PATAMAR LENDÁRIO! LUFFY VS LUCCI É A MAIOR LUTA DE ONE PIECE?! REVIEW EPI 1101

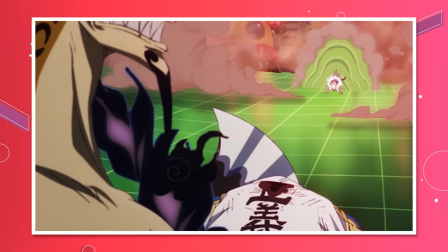Ele simplesmente corre no chão até jogar tudo pra trás como se fosse um tapete amarrotado,
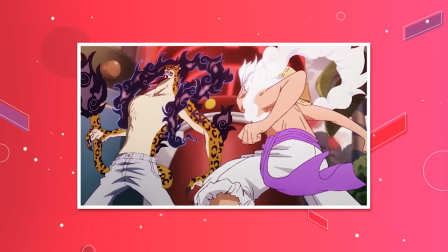e aí ele usa essa energia pra sair voando pra cima do Luffy, que desvia, aplica um soco de direita no corpo,
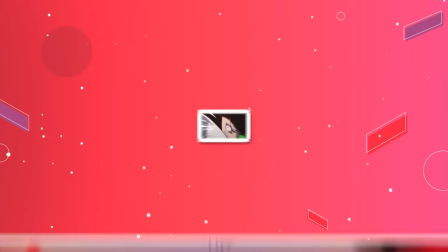o Luffy sai voando, mas ainda rindo, e aí o Sentomaru pensa, rodei, morri.
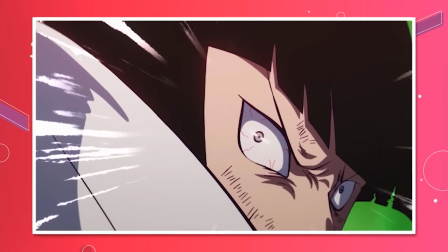Mas aí,
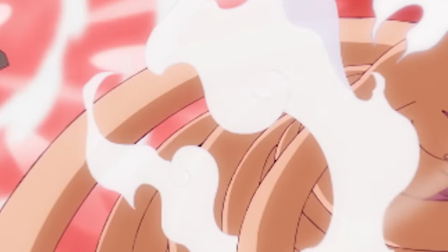pá Gomu Gomu no Don Whip O chicote do amanhecer simplesmente pega em cheio na caroça do loot Dando um
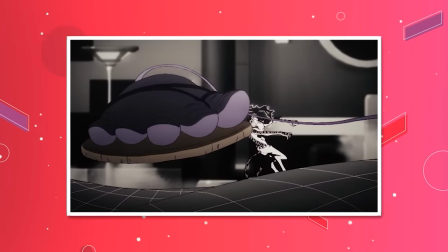detalhezinho maravilhoso pro pé do nosso protagonista Que dá uma brincada antes de humilhar o
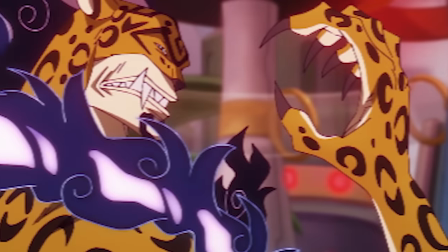vilão com o golpe Esses detalhes vão fazendo o anime Porque individualmente,
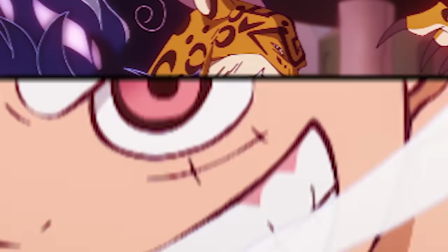talvez eles não impactem tanto Mas quando você coloca a luta em perspectiva Você
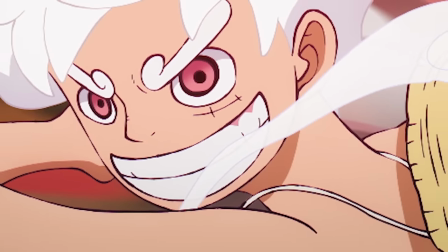percebe que foi realmente levado pra uma sequência cheia de personalidade Detalhe e carinho por parte da produção Que é tudo que um fã de One Piece quer O episódio
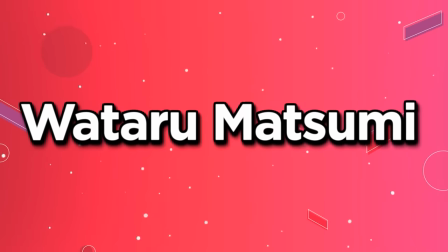foi dirigido pelo Wataru Matsumi Que provavelmente você não sabe Mas
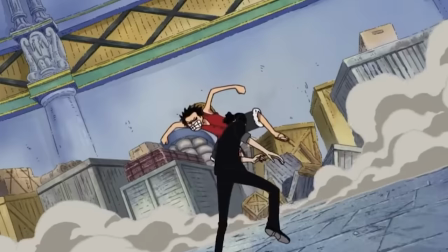é o mesmo cara que dirigiu Lá o episódio original de Luffy vs Luffy
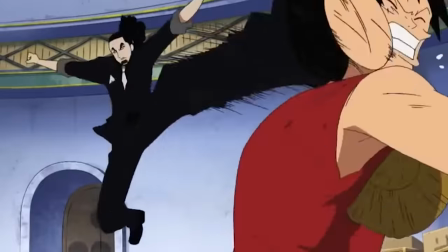Inclusive ele faz uma referência a isso No golpe clímax dos dois Mas
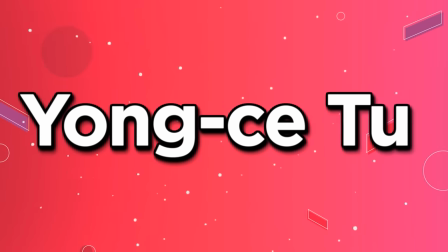talvez ele não seja a grande estrela E sim Yong Setu Um dos grandes talentos
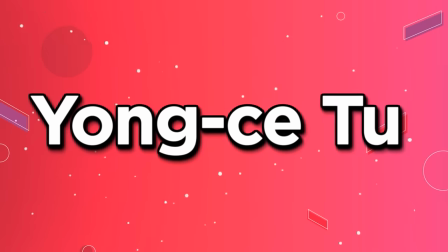recentes Lapidados pela Toei Que fez o storyboard Foi o diretor de animação
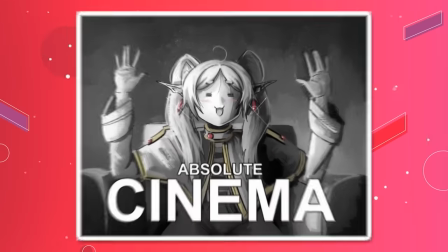E ele próprio animou cenas também Como o Hatch of Life falou no Twitter É como se um jogador estivesse no ataque,
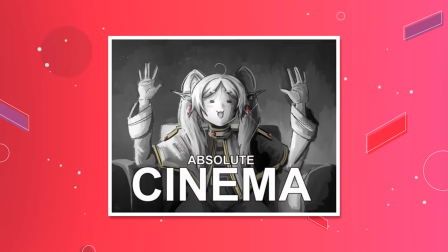na defesa e no meio simultaneamente Uma espécie de modrite dos animes Mas bom,
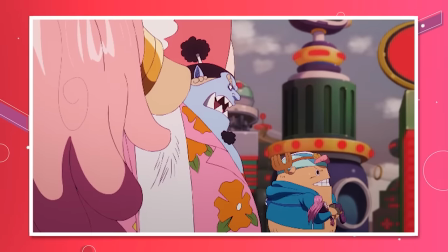a birutice não para por aí Enquanto o Chopper e o Jinbe seguem com a Bonnie e a Atlas indo pro foguete
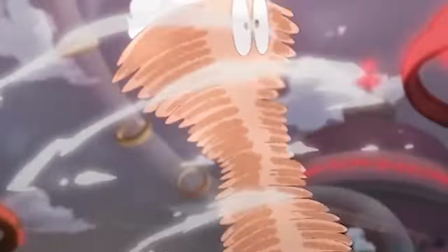O Luffy decide virar o peão do baú E ajudar o Brasil explorando o pré-sal Boa sorte nessa missão,
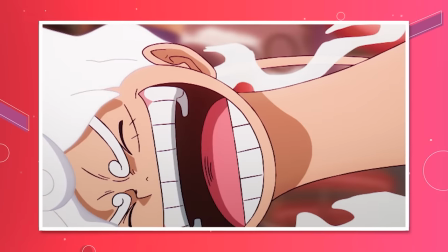guerreiro Você vai chegar Mas é, desse jeito de super comédia O episódio já tá preparando atenção pro Será que o Luffy vai chegar?
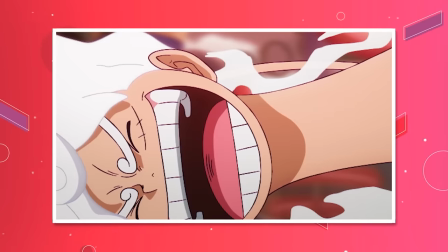Que rola um pouquinho mais pra frente Agora,
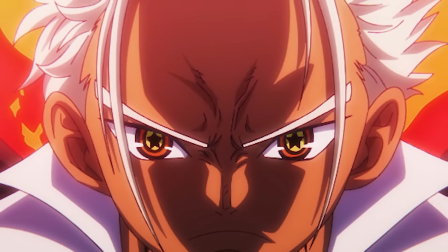outra decisão tomada que achei muito interessante Foi a interseção na ação do combate Pra mostrar as capacidades dos serafins
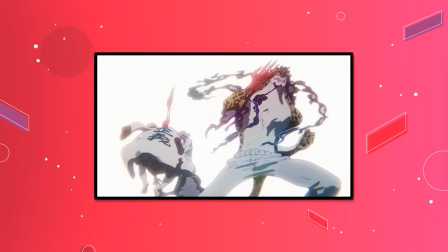Todos os movimentos do hobby loot recente Se envolvem em uma estratégia clara Desmaiar
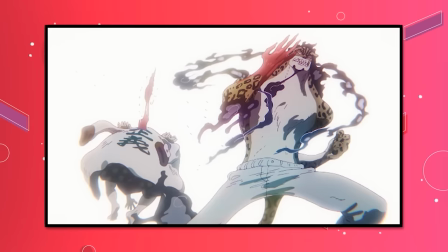Sentomaru Pra que as suas ordens não fiquem mais registradas E a CP0
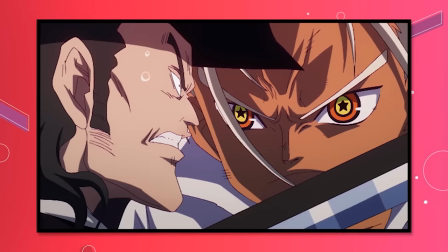possa tomar conta das criações de Vegapunk Através do chip de autoridade
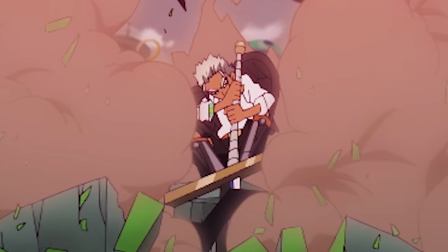Justamente por esse seu objetivo Que acompanhar o poder destrutivo do S. Bear S. Shark,
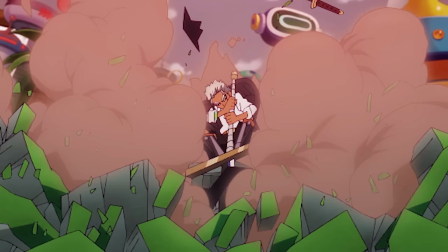S. Hulk E S. Snake Fica importante Não é simplesmente a ação irada de ver
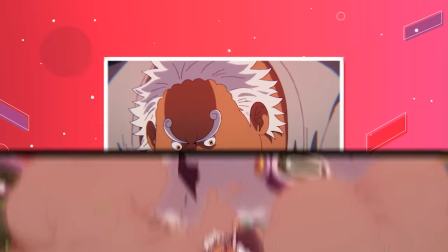os golpes Dos tibucais reproduzidos É também entender a importância dessas armas Para
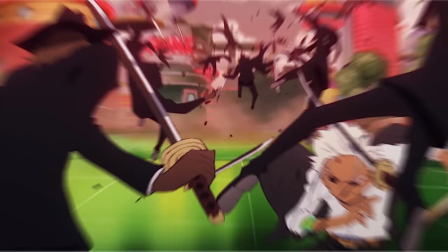o controle de Egghead E fora isso tudo É, tá bom, na verdade, é muito foda Ver eles lutando, pô, é muito badass,
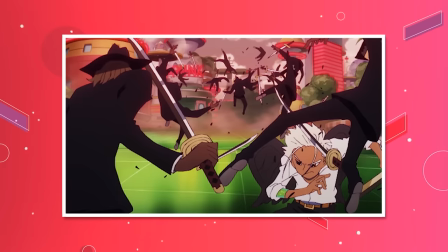é irado A cena do S. Hulk destruindo os agentes da CipherPol É braba A S.
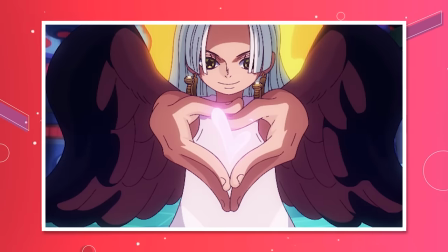Snake usando a mera mera nomia reproduzida de Greenblood é muito badass,
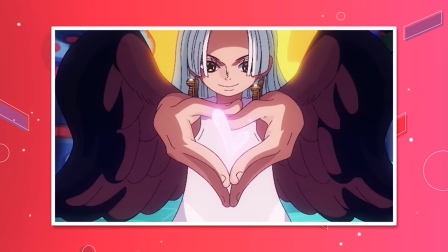é muito brabo, todas as cenas são maneiras e geram aquela nostalgia, aquela saudade dos chichibukais originais,
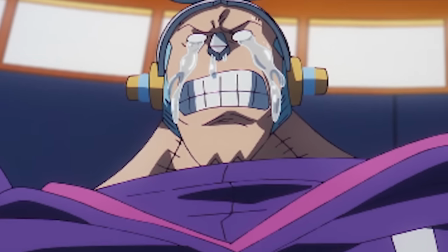mas depois dessa sequência temos um leve refresco de toda ação, mas mesmo assim uma cena de diálogo muito bem pensada,
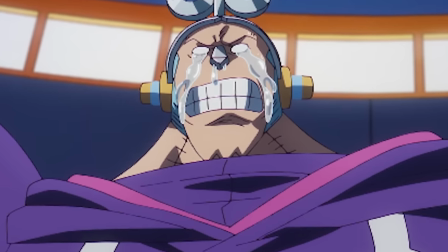o Frank questiona o fato do S-Shark ter o poder da fruta do nado, do seu rival e amigo de soco na cara, Sr.
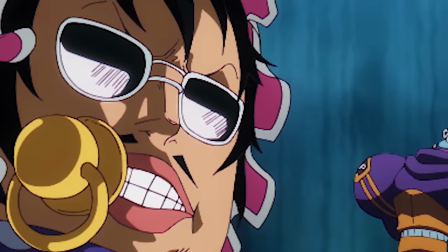Pink, mas aí ao invés de um recap de um minuto e meio de cenas não tão bem animadas da época de Dress Rossa,
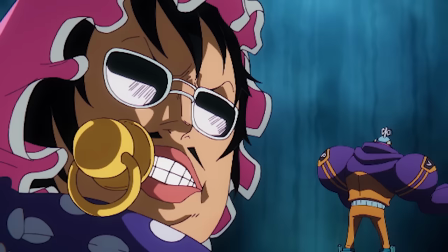o anime mostra essas memórias de uma maneira dinâmica,
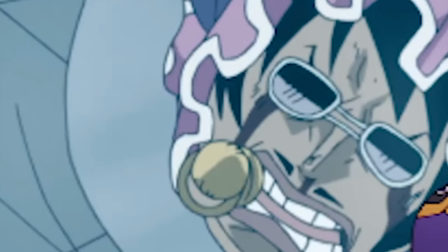ilustrando as falas do Frank e assim dando pra relembrar o espectador de algo que muitos talvez tenham esquecido,
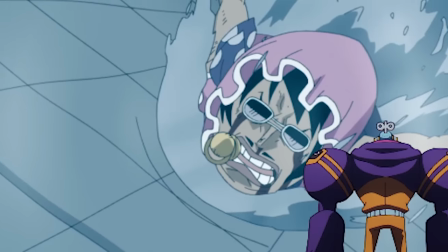o que é importante e bacana, sem sacrificar o ritmo do episódio e frustrar quem já lembra disso.
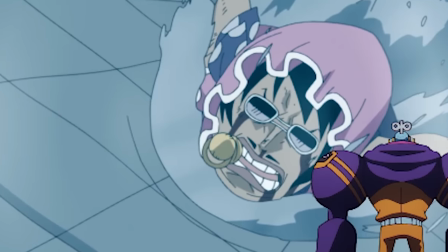Algo que pra mim é tão importante quanto e que eles acertaram em cheio de uma só vez.
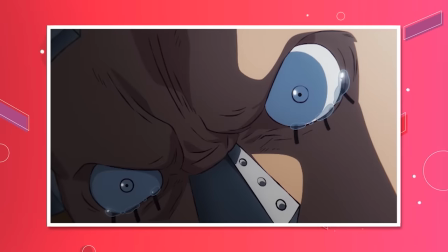Em meio do desespero do Frank com a possível a morte do Sr.
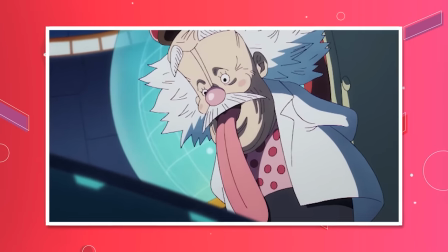Pink, o Vegapunk acalma ele e começa a nos dar uma aula sobre o que é possível ou não quando o assunto é clonagem de Akuma no Mi.
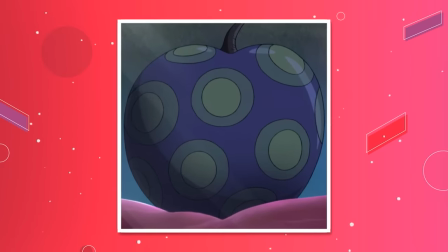Desde Punk Hazard é confirmado que é possível sim criar Akuma's no Mi artificiais, já que o Momonosuke vira um dragão depois de comer o fruto fracassado do Vegapunk.
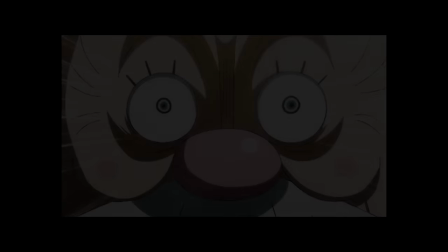Depois a gente acaba descobrindo que ele só é fracassado porque o dragão saiu rosa ao invés de azul.
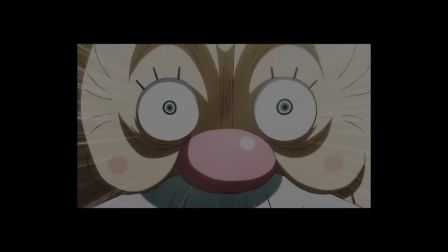E ele é um gênio perfeccionista. Boa Vegapunk, boa, gênio perfeccionista. Eu amo o desden que todo mundo tem sobre o Caesar, né?